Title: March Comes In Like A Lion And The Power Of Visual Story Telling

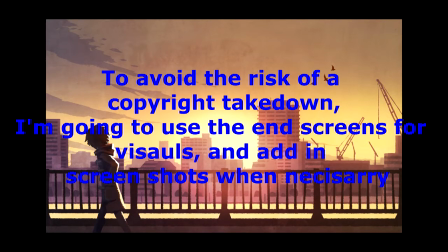[0:00]
Marge Comes In Like A Lion is a fantastic show.
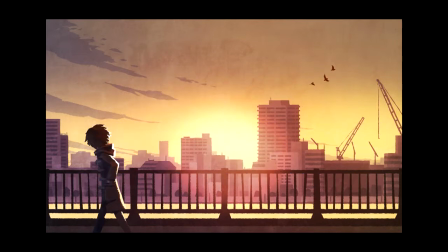[0:04]
I've said that before in my review, but today I want to take a look at it a little bit differently, and that is exploring one of the aspects that makes the show stand out so much, and that is the visuals. In my review, I said that the show has the best visuals in anime, and I want to talk about the reason why,
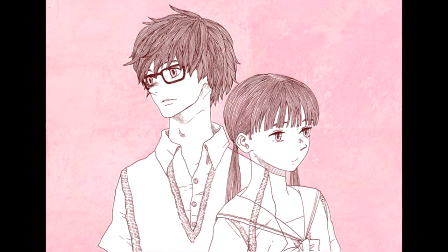[0:21]
and that is because it is able to use visuals to tell its story in a way like no other anime. You may be able to find other shows that are more of a visual spectacle. For example, this season of Mob Psycho 100 has had amazing visuals, some of the most impressive fight scenes I've ever seen.
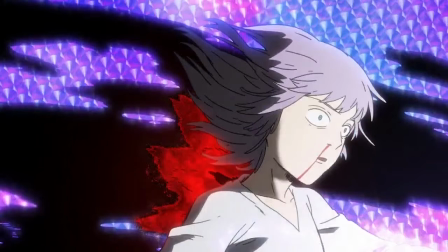[0:37]
But while they are great, they are spectacles more so than being used to tell the story. And there are other shows that have moments of brilliance, Take to Tom and Galax, or pretty much any work from UAS.
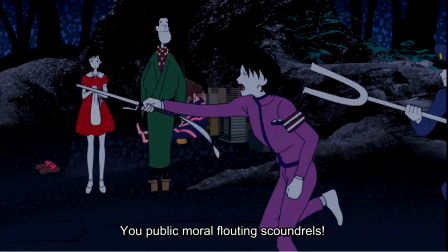[0:48]
A cool style and moments of amazing visuals, but for the most part, it is kind of typical once you get used to this style. March Comes In Like a Lion though has, it seems like every single cut is done with a purpose,
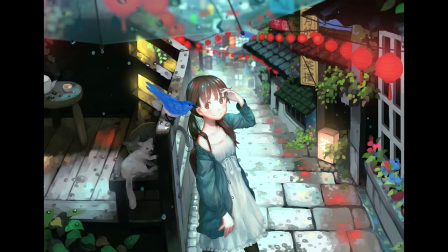[1:02]
augment the storytelling in some way beyond just showing the events that happen. So today I want to dig into a couple episodes that really stood out to me while watching to show you how March Comes In Like a Lion tells its story.
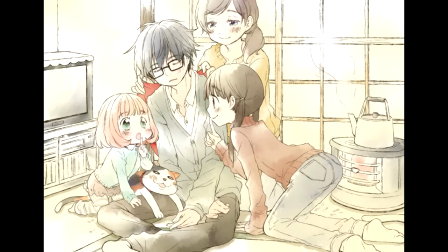[1:16]
My first example is episode 7, the first scene. This is the scene that started to show me how great the anime could be. Up until this point, it was good, the characters were interesting it was kind of cute and just a fun show and the scene itself started off pretty
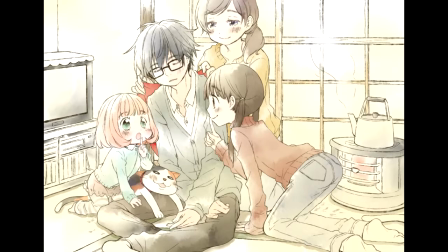[1:32]
unassuming you had rei and yusuke who is a guy from hina school sitting at a table in a restaurant and the two characters didn't know each
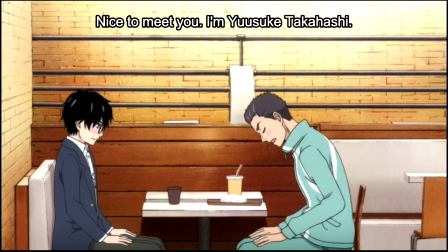[1:40]
other so it was a bit awkward but then we came to find out that yusuke knows about rei and looks up to him because he's a professional shogi player and while the twist is interesting what makes the scene so great is how the visuals are used.
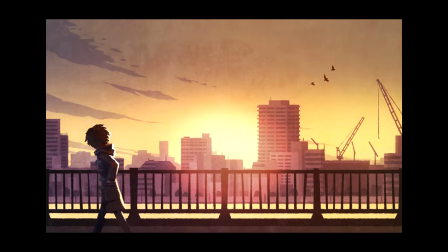[1:54]
There are a lot of close-ups to Yusuke's face, showing the intensity of what he is saying and the questions he is posing to Rey.
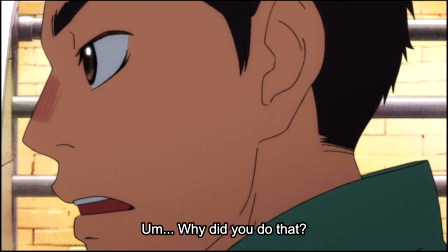[2:01]
Then there are some quick shots to Rey, showing how he is overwhelmed and that he doesn't have a good answer.
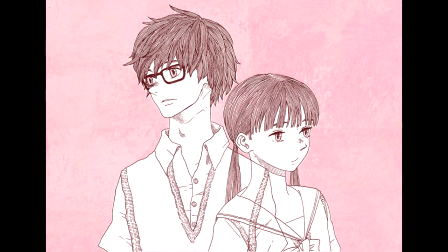[2:07]
But then the camera pulls away, symbolizing what Rey wants to do, pull away from the conversation.
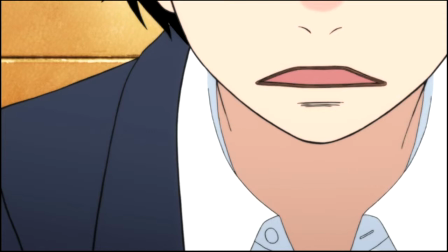[2:12]
There's so many cuts, each with a different purpose, like to show the intensity of what they're saying or just the awkwardness between them.
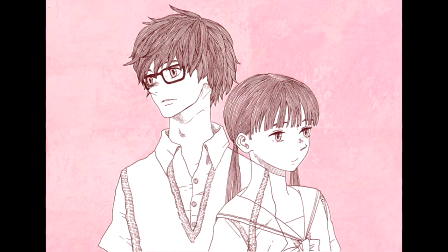[2:19]
There's a lot of symbolic storytelling with the scene too, and really the entire anime. Like when Yusuke talks about believing in oneself,
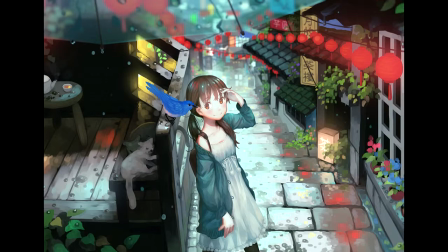[2:26]
Ray's hair is blown back, and there's a ton of light on the outside of the window, showing how Ray is blown away by seeing there's someone who gets him,
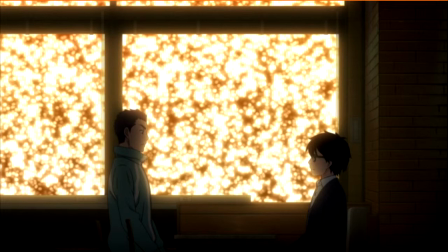[2:34]
and how that is shining light on his feelings. Light is a very common metaphor throughout the entire anime too, which I'll talk about in the second scene that I'm going to bring up. We also get shots of birds flying over the river, showing Ray's mental state again, with him drowning in the river being a common symbol.
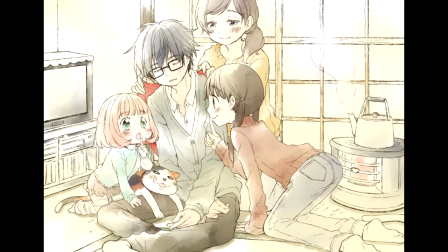[2:50]
Then at the end of the scene, you have Rey and Hina both overwhelmed and both grateful to each other and them being against a color background,
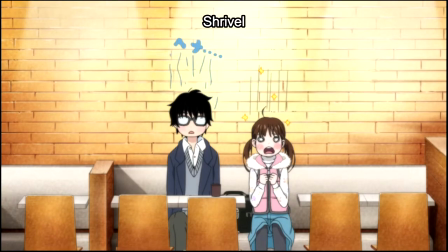[2:58]
letting out all the tension and how great this unexpected meeting ended up being. These visual tricks are simple and obvious, but they let the story connect that much deeper.
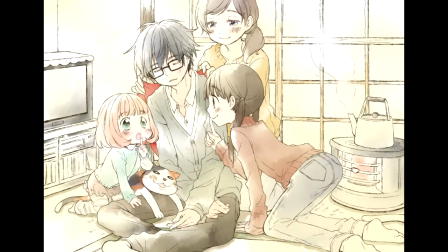[3:08]
And as I said, this scene is what made me start to appreciate the show as a whole more. But to be honest, the scene itself isn't that special. What amazes me about the show is how every scene has such care, if not more.
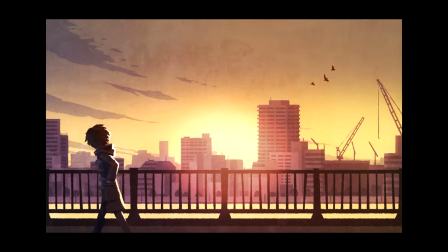[3:20]
Again, every cut says something with a focus, either about the characters or the mood, or just pushing the story forward in some way. But the scene, and actually the episode, that truly blew me away was episode 34. This is one of the best episodes in all of the anime, and I am going to have to get into spoilers here, by the way.
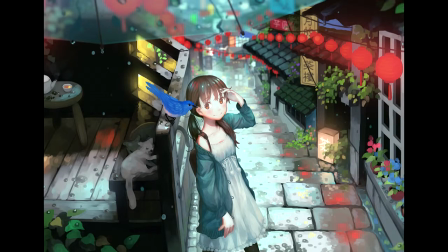[3:40]
This episode was a big climax to the Hina being bullying arc. One of the big things that fascinated me about this episode is how Rey isn't present at all. When I was re-watching it to make this video, I don't think he was even mentioned. And yes, this doesn't play into the visuals directly, but it is a deliberate choice that showed something additional about the story.
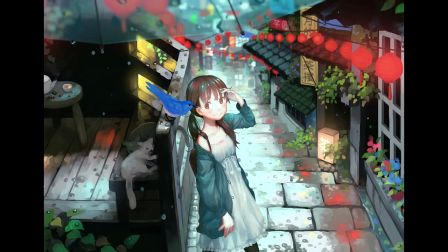[3:59]
Despite Rey not being near them, the time he spent with the characters changed them for the better, even when he is not around.